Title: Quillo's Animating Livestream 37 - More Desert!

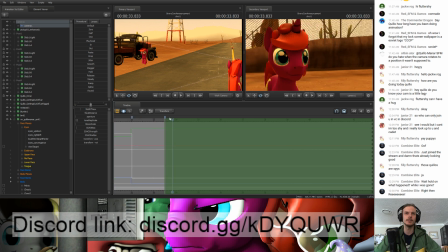[82:40]
Alright, so another cut here for about 1.5 seconds. Something else that okay, so a couple of rules of cinematography that I've learned. Cinematography that I've learned. A couple of them was told to me, and a couple of them were something that I've learned.
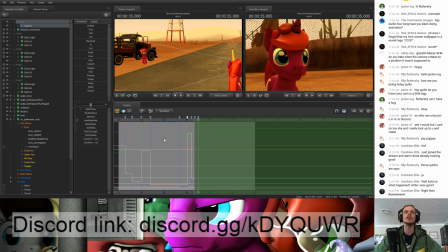[82:55]
Okay, so the first one that was told to me was by the cinematographer of the game Journey. Have you heard of the game Journey? Me? Yeah. I will in the next 5 seconds. Okay, so Journey is a PlayStation 3 game made by a company called That Game Company.
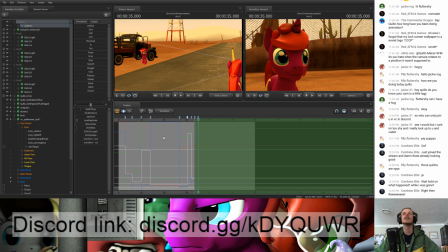[83:15]
One word, That Game Company. It's got like a picture of a hand going like this or something like that. That but is why I never heard of it. yeah, so That Game Company is known for making really like soulful experiences.
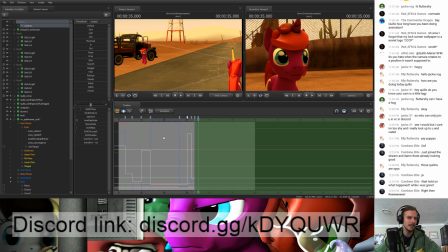[83:30]
Not exactly entirely games in a certain sense, but they are experiences. Journey is the more game-like of them. But in their game, it's a third-person game that's really set like a kind of a cinematograph sort of aspect. And one of the things that the
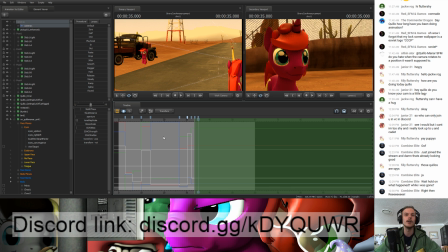[83:51]
developer who was focusing on the camera had learnt was that whenever you do a hard cut, if you don't want to confuse the audience, you have to make sure that a landmark that was visible in the previous shot is visible in the next shot.
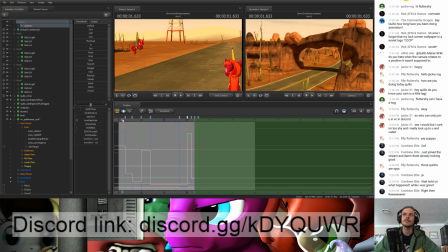[84:06]
So you see here, this shot and this shot,
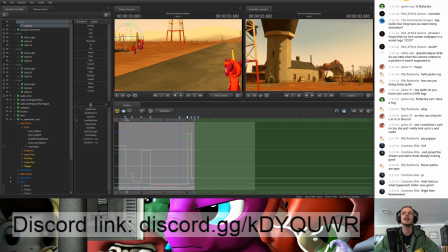[84:11]
it would look really strange if you couldn't see the archway in here.
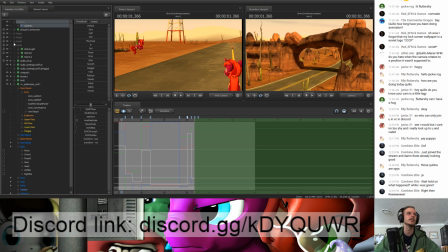[84:17]
If I just edit this real quick, I'm going to go ahead and copy this camera. And I'm going to paste it as another camera. And I'm going to edit this first shot here. So I'm going to put this camera on, I'm going to make it so that you can't actually see this archway.
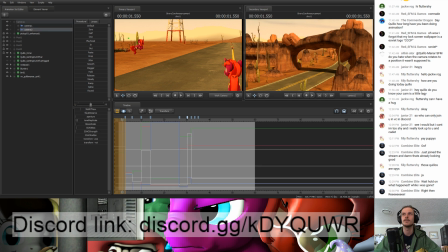[84:35]
So I'm going to put it on this side of the archway.
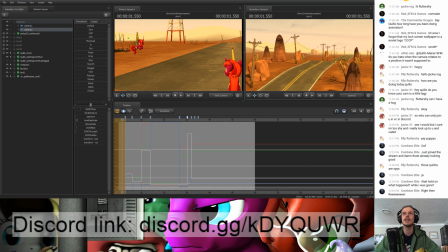[84:40]
I'm going to put it like here. So this is an okay shot, but it wouldn't work for my scene right now.
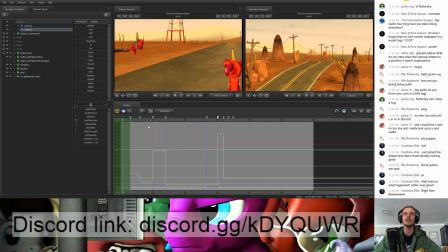[84:46]
And the reason is the following. If we look at this first shot and then look at the second shot, ready? Well, 20 seconds.
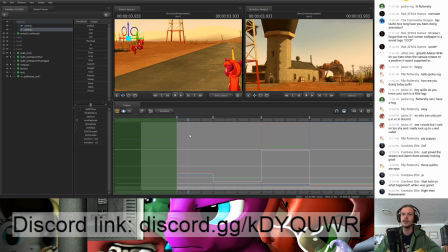[84:53]
How do you mean? Oh, well, 10 or 20 second delay, but yeah, but anyway. But if you look at this first shot and then the second shot, right, it works, it's still reasonable, it's perfectly fine. However, if we look at this, my original shooting, that includes the archway in it,
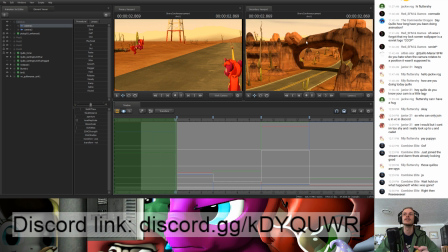[85:13]
the first shot, and then the second shot, the archway is in the background here.
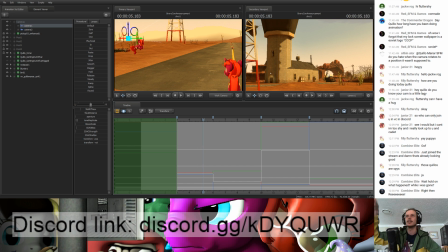[85:18]
You get a sense of, okay, I know where things are located in this shot, in this scene, because the archway is an important factor of the road.
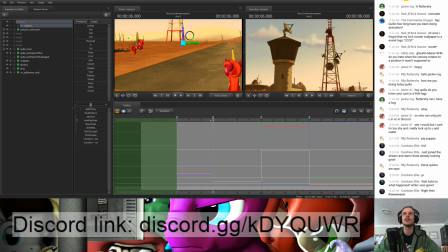[85:30]
It is always good that when you are doing any sort of scene transitions, that a landmark that was in the previous shot is visible in the next one.
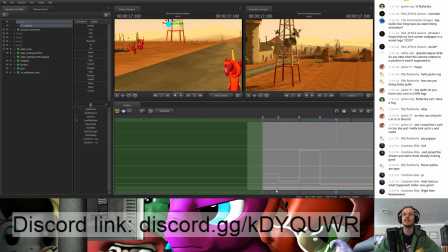[85:40]
And that's incredibly important in establishing scenes and establishing shots.
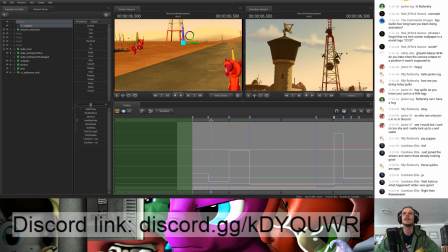[85:44]
So like this one has the archway and the radio and the control tower, and then this one has the radio tower and the control tower, and also a bit of the archway, but that's not as visible.
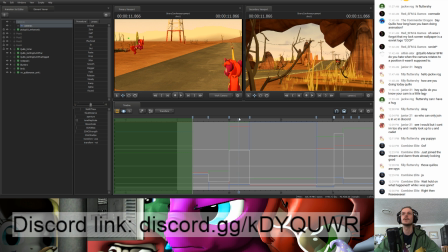[85:53]
And then this one goes right back to the archway.
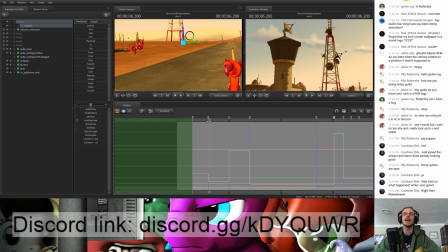[85:56]
We know where we are in the shot because we've seen the archway before, and we've seen how the archway relates to the air control tower and the radio tower.
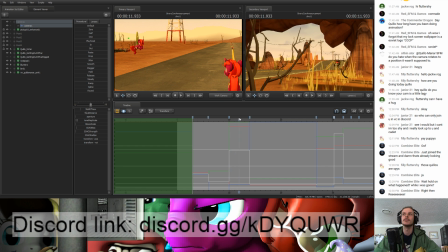[86:04]
We've seen all this. It's established in this previous train.
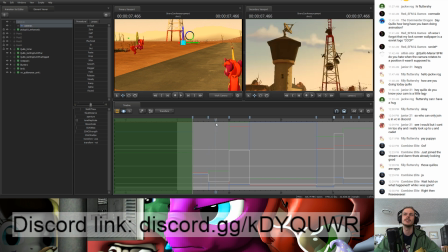[86:09]
I might actually change this shot a bit, to be honest. Not the bird. Is your friend. No, I'm gonna keep the bird in the shot, but I might see what happens if I flip this around actually.
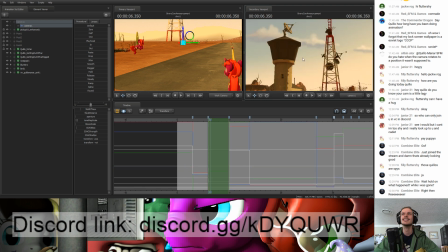[86:24]
Oh no, that doesn't look as good. No, because it's because of the repeating textures on the ground.
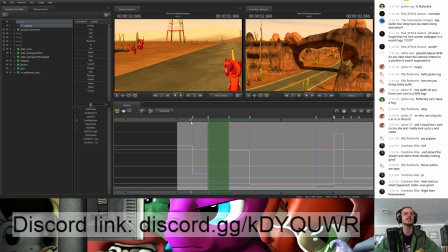[86:34]
But yeah, so that's just a little thing. And the other thing, okay, so actually I kind of skipped over a couple of rules that he learned. The first thing is to try to avoid turning the camera 180 degrees. That's the first thing.